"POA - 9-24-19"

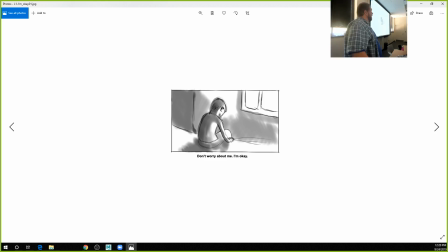Don't worry about me, I'm okay, right? So do you believe him? Right? No, like, it's all right. I didn't need a Christmas present. It's okay. Don't worry about me. Right?
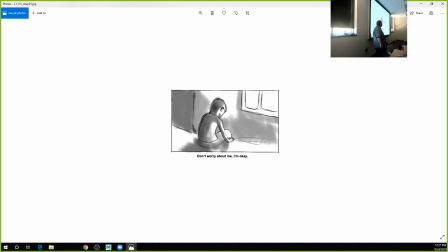Like there's something like all of that can change that sentence into something completely different, right? Versus,
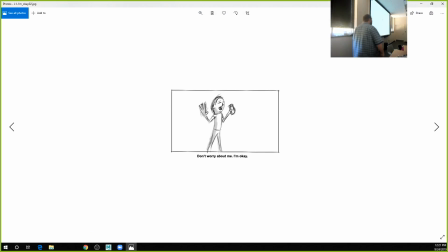don't worry about me. I'm okay, right? That's like, hold my beer. I got this. Where's the motorcycle, right? That's your staging can be completely different on two different things and carry a completely different idea. The staging is how you are presenting the action, presenting the
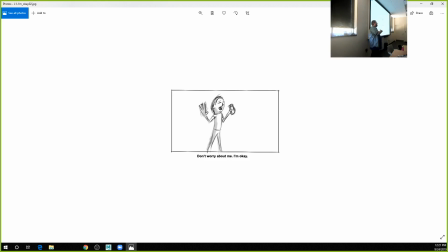info, presenting the imagery in a way to communicate your idea. Now, when it comes to animation, there are a couple of things that are very important about this. One of them is composition.
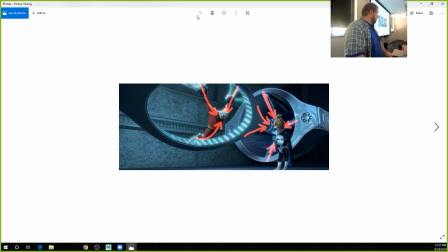Again, to keep bringing it back to it, Brad Bird is like one of the kings of this.
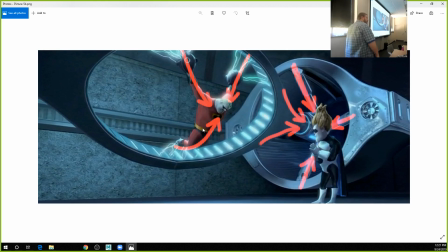I can't zoom in. Okay. His compositions are extremely strong, right? And what this does is it leads your eye exactly where he wants you to be looking, right? These big circles, they're neat design elements for a machine, but what they really do is they keep you looking at the two faces, right?
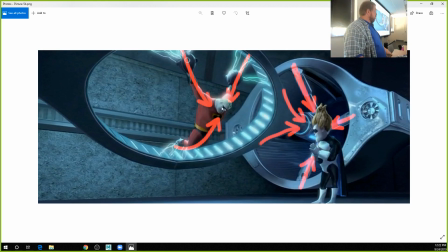The way he has staged this, even though you're really far away, you're looking the entire time at these two characters and their interaction together, right?
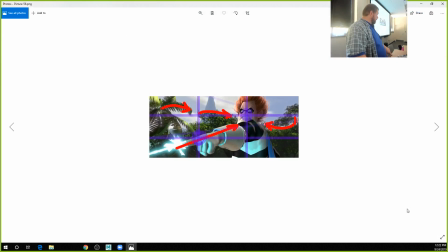If we sort of look at this, these lines, these purple lines you're seeing in here,
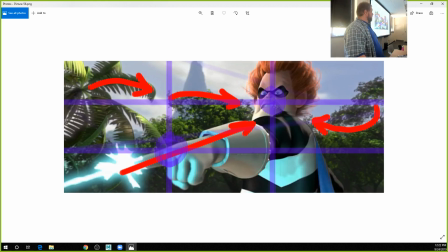we call those rule of thirds. So if you divide your scene into thirds, both horizontally and vertically, you'll see that interesting things are happening at these meeting points of those rules of thirds. And all of these elements in the background are leading our characters, or leading us to our character's face, right?
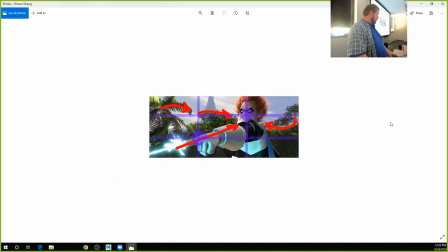Let's get this back here to stop.
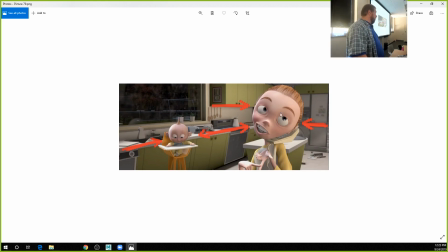Again, even environmental elements are leading us to looking at the things he wants us to be looking at, right?
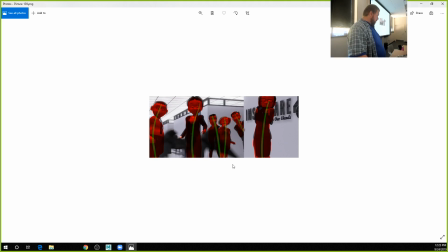Some of this is also line of action, like the angles of things that are happening in this to kind of feel like this distribution, like you got a single, a clump of threes, a single,
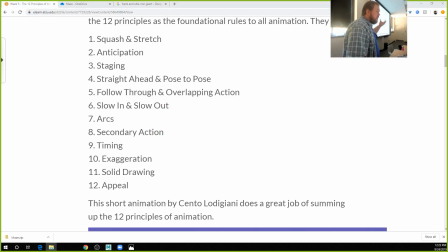right? So one of the things that an animator is going to utilize the most, though, especially if you start doing stuff with characters, is pose, right? So if you're going to animate a character, you can tell a lot about a character just from their pose.
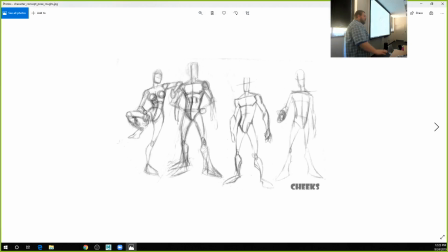So let's look at these people here. So tell me something about them. Friends. They're strong, huh? Like friends. They're friends, right? What tells you that they're friends?
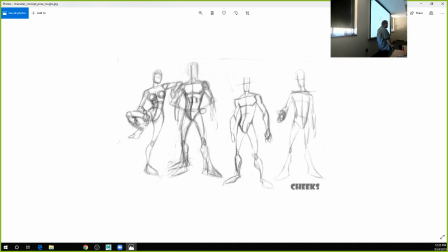The way they're all together. Yeah, they stand near each other. Well, they don't seem to be worried about touching each other, right? And like, in case this needs saying, you usually don't just walk up and touch strangers, right?
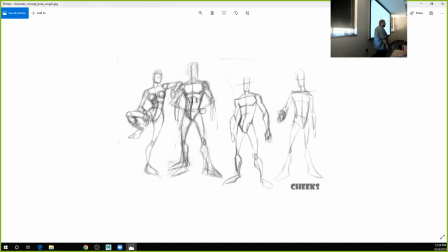You usually feel physically comfortable with people you're close to, right? So they, like these two right here, they at least know each other, right? What would you say about some of their personalities?
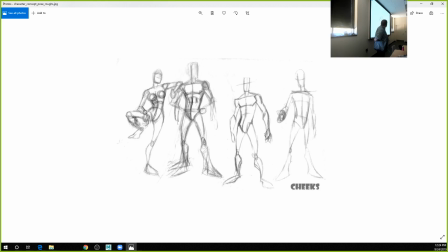what they're going for? You can't, you can't tell anything about these people, but you can tell a lot about their personality just by looking at their pose, right?
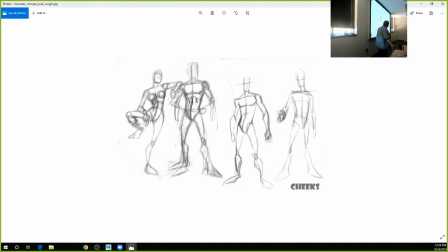Or their personality or their mindset at that time. They're confident. They're physically strong. They're not. I mean, like you can just tell by the way that they're standing.